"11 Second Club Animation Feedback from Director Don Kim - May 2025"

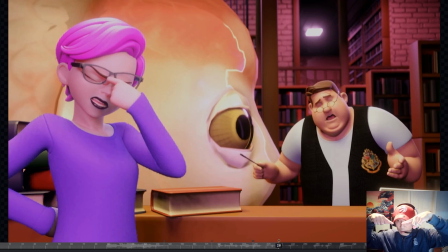1258s
Maybe they just kind of start, they're angled down in the angry pose, but just continue to kind of drop down a little bit as she's rubbing her nose. And the nose rub should be, I think, should be slower, more methodical. Because right now it just feels a little bit like it's moving too much.
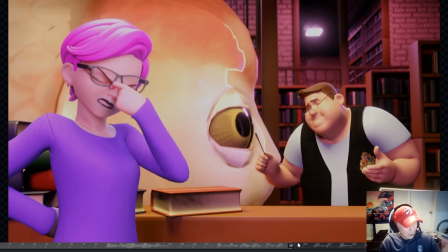1275s
So maybe just a little slow it down just to make it feel, again, more like she's simmering, like she's getting, frustrated, like she's really trying to like calm herself, right?
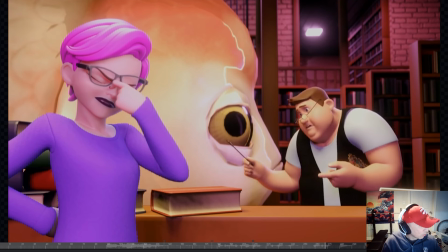1289s
And I'm not sure about the head shake here, No, because it feels like I know what you're trying to go for there.
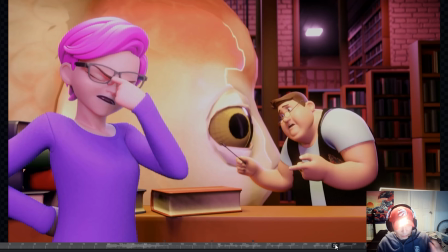1296s
Like she's like, no, no, no, no, no. That's what she's thinking in her head. No, no. But it just feels like it's too fast and it's too short.
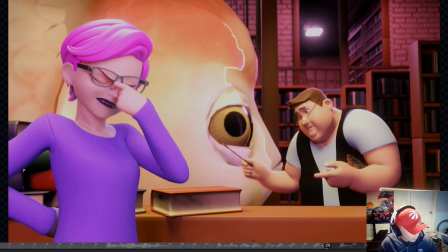1302s
So I don't think it really works for this beat, although I understand what you're saying or what you're trying to get across. So I would just probably either, you could try it.
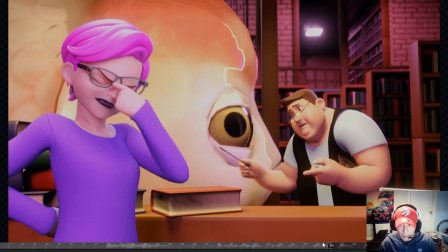1313s
You can either just make it like maybe a couple of like shakes, like 1, 2, and slow it down. But I don't know if that would work either. But I would almost just continue having her look like she's frustrated, like continue doing the rubbing of the nose, and then kind of like hunkering down a bit.
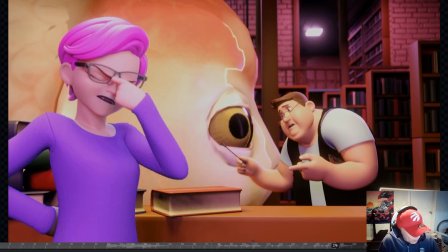1329s
She's building frustration, and then it explodes here when she's like, please, right?
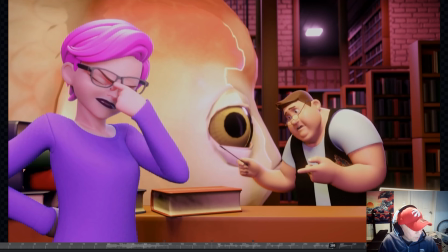1335s
And she puts her hand out. So I probably would just get rid of the head shake and then have her go into this pose.
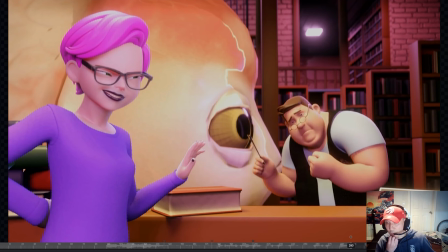1342s
And I think I would make this pose a little bit stronger too. Just watch this.
Please.
So instead of her kind of staying pretty much mostly in that pose, kind of more upright,
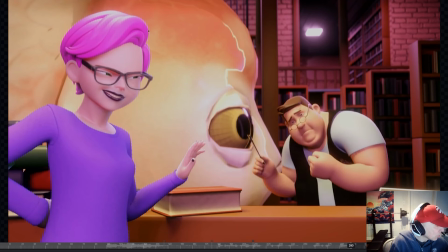1356s
again, I'd probably just have her, it doesn't have to be a huge difference, but I think there needs to be a bit of a change here because it's kind of she is sort of changed the way that she is feeling at this point.
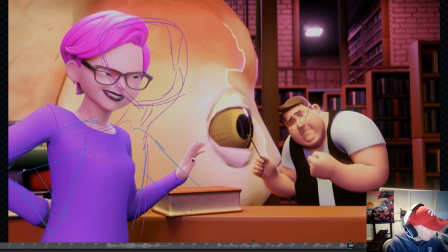1371s
Now it's more like, I give up kind of thing, right? So maybe she's a bit more like leaned forward a bit. Yeah, before she was just trying to control herself from going ballistic, but now she's like, I just give up.
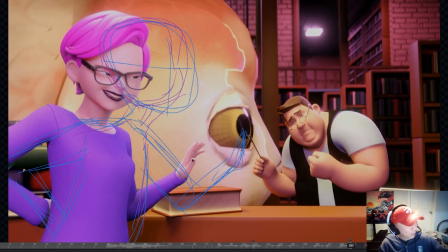1385s
She's like, please, just go, right? So she can maybe lean forward a bit more. Maybe her hand is like closer to, actually, you know what would be good maybe is, this is more of a 2D thing, but maybe her hand ends up being, for 2D, it's like close to his face like this, right?
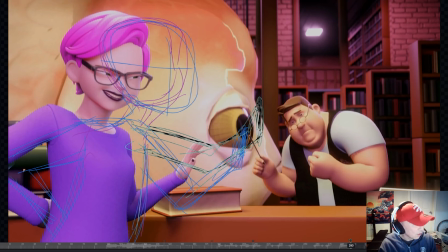1403s
Even though obviously she's more in the foreground, but for 2D, like that, her hand is like right, talk to the hand, type thing, right? Talk to the hand. So you could just position that hand like close to his face.
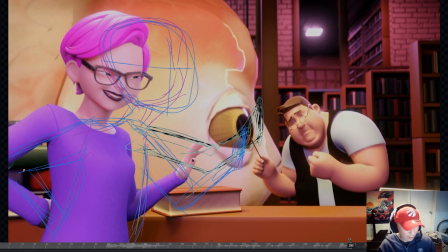1418s
And then maybe he could like even look at the hand. I don't know. Maybe again a 2D thing, but he can maybe kind of looks like he's looking at the hand, but not really. He's kind of looking at her, but his eye direction is kind of toward the hand, right? Then he can react.
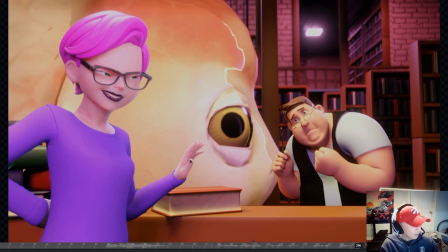1433s
Although you have him kind of looking more toward her face. I think the eye line's a little bit off anyways, because it kind of looks like he's looking past her. Doesn't really look like he's looking at her face, so maybe tweak that.
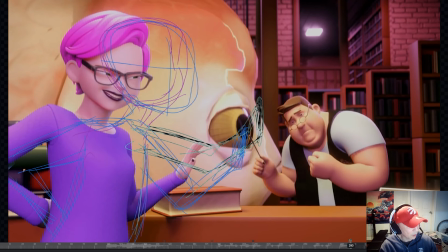1444s
But maybe that's something you can explore, is maybe it's kind of like a 2D thing as well, where he's looking at her, but he's also looking at the hand in his face.
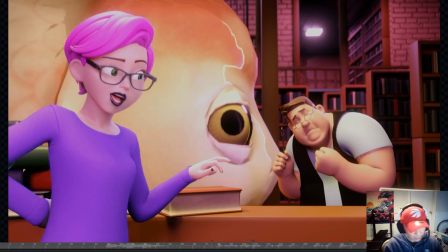1454s
And then I think I was going to say about her acting, I do like this kind of, it's clever, kind of walking away. But I was wondering if it would be better if she was a bit more dismissive with him, because she's kind of done with him at this point. She's like, please just go away.
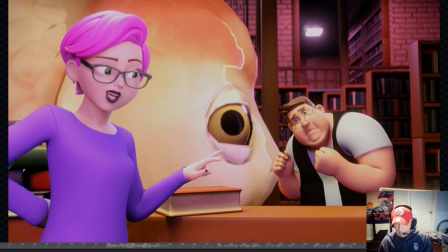1473s
So instead of her like continuing to look at him, she could just be like, kind of turn her head away from him. She has to go back to work. She's like, just go, and then kind of do something with her hand. Just turn away, and maybe you can have her, I don't know, maybe this in the foreground, there's something like a book or something.
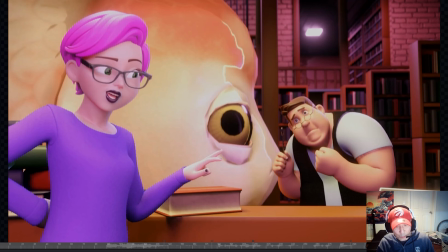1491s
She goes back to work, back to what she was doing earlier. And she's just a bit more dismissive. Just get out of here, instead of spending any more energy, looking at him and and the directing focused him. She's just like, get out of here, right?
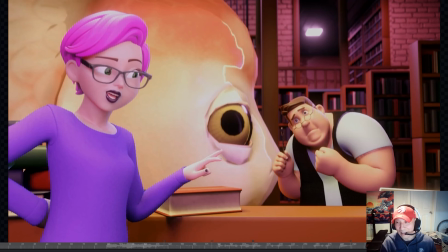1507s
And then that would help to sell maybe his disappointment even more, that she's so dismissive with him that he becomes even more sad, right? And him kind of walking away. So that might just help with that as well. Look at my notes here.
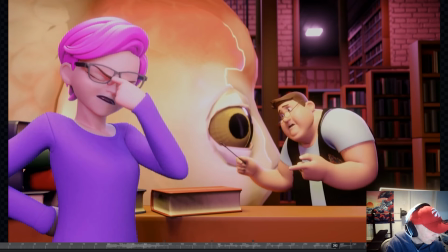1529s
So when he goes into this pose here, I feel like I like it.
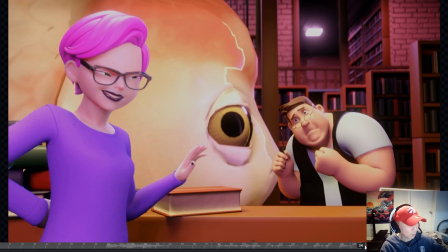1537s
It's really strong. It has that sort of puppy dog feel, but maybe we could push it even further. So, you could have him again, if he's closer to the desk, this will help, but maybe you can just have him kind of lean forward
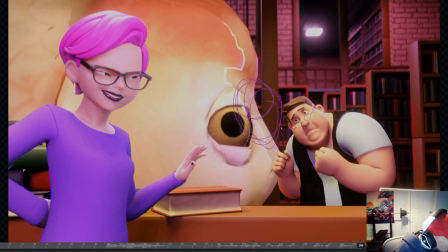1554s
a bit more, like over the table almost, like he really wants for her to forgive him. So maybe he's almost like leaning over the table,
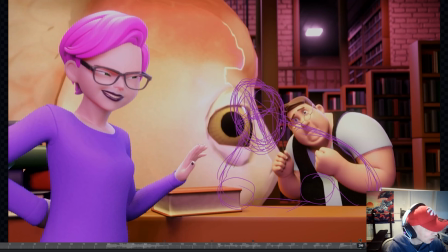1571s
like a little child would when they've done something bad. They really want acceptance. They want to be forgiven. So you can maybe just have them lean forward a bit more, maybe push the facial expression a bit more, maybe the brows are a little bit more curved up, maybe the eyes are a little bit wider, maybe make the pupils dilated a bit more, a bit bigger.
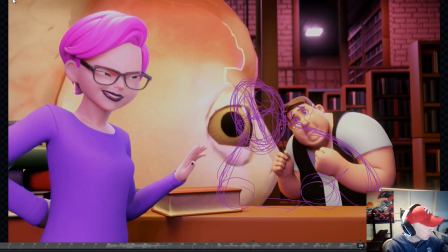1592s
Maybe the mouth could be slightly askew, Just try different ways to kind of push the expression and push the body pose to make that puppy dog feel a little stronger.
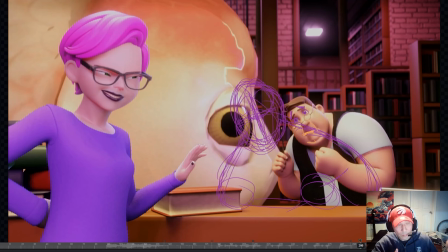1606s
I think it would just help to sell, the contrast between him feeling this way, then suddenly totally dejected when she dismisses him.
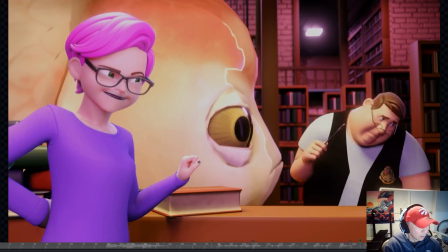1616s
When he goes to walk away, I'd probably have him drop his arms sooner.
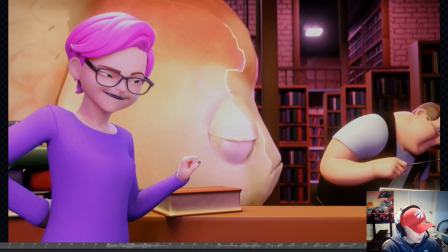1622s
So as he's turning, have him drop his arms. So by the time he gets to here, both arms are down, and maybe he's a little bit lower in his pose. So he just looks a bit more pathetic as he walks away like this.
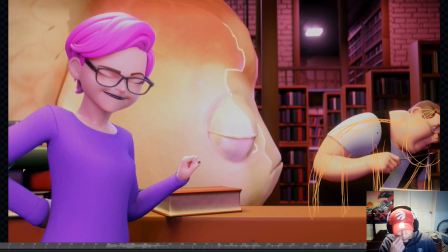1637s
I like how you offset the arms though, like you have the arms dropping at different timings, which is great, but just have them drop down a little bit sooner.
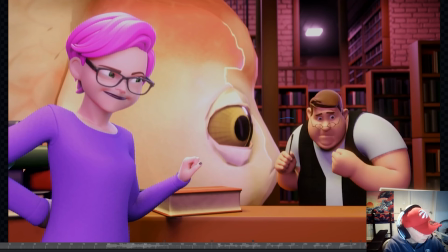1643s
And then maybe push this arc of his head a little bit more down and then back up.
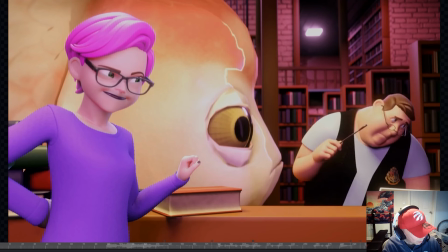1649s
You see how you're leading with the head, but the arc feels a bit too straight. So if you had the head come down a bit more, just help to make that feel a bit better, I think.
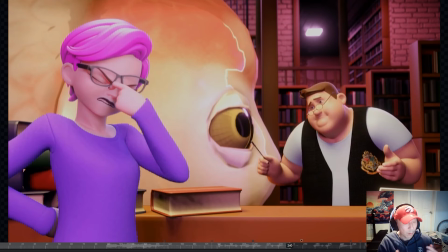1662s
And then just some small acting stuff or animation stuff I was going to say is just take another pass at the lip sync. The lip sync is a little bit off, especially on the librarian, so maybe just do a pass on that. And then in terms of like the facial animation,
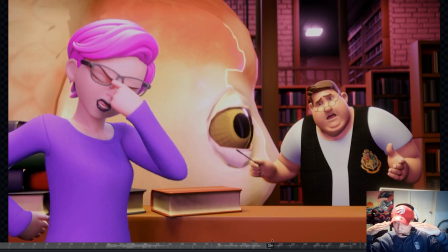1676s
just look for ways to get a bit more asymmetry in the brows and also the timing of the brows relative to the eyes so they're not twinning. Offset them a bit. Think about how you can vary the timing of the blinks, depending on like what's happening in the acting.
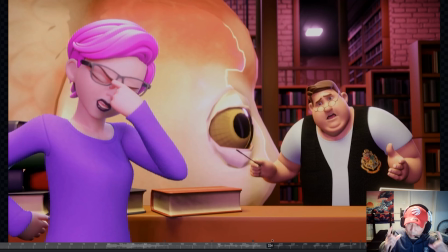1691s
So if it's more of a moment where they're thinking, the blink would be a little slower than if they're reacting, like when the fish gets big and he reacts, the blink would be fast, right? So just try to think about timing of the blinks as well as the timing of the brows, just to help accentuate the acting and make that a little bit clearer.
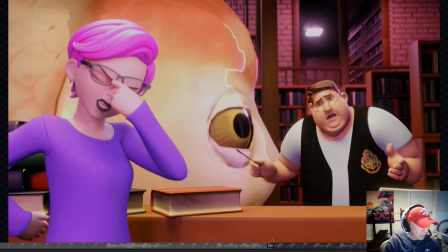1710s
The other thing I was going to say is add some squash and stretch to the face and the body too.
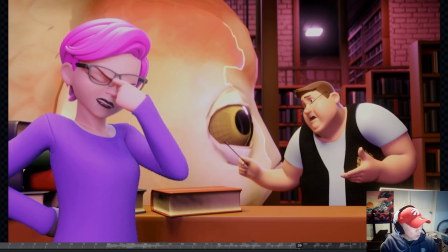1716s
But as the face is emoting, you can definitely add some more squash and stretch to help with the sort of organic feel to it, and also just to accent those changes in the expression, right? I think that would help.
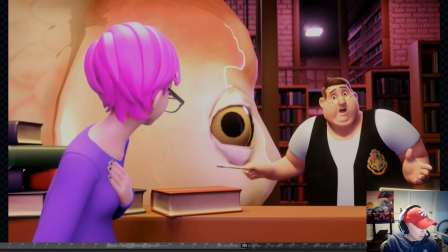1728s
There's not a huge amount of body. I mean, maybe the student has a bit more.
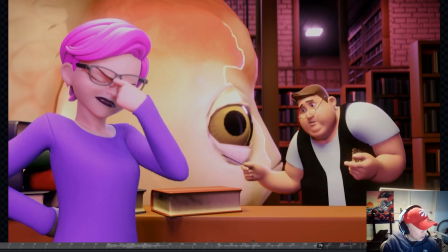1734s
The librarian, in terms of squash and stretch in the body, it's not super necessary.
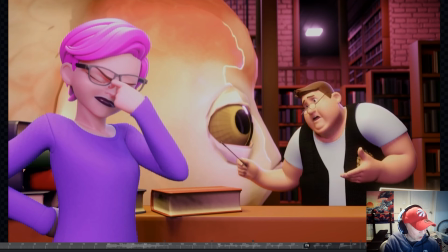1740s
I mean, maybe have a degree of it, but make it very subtle. But in the face, you can definitely push it, I think, a bit more.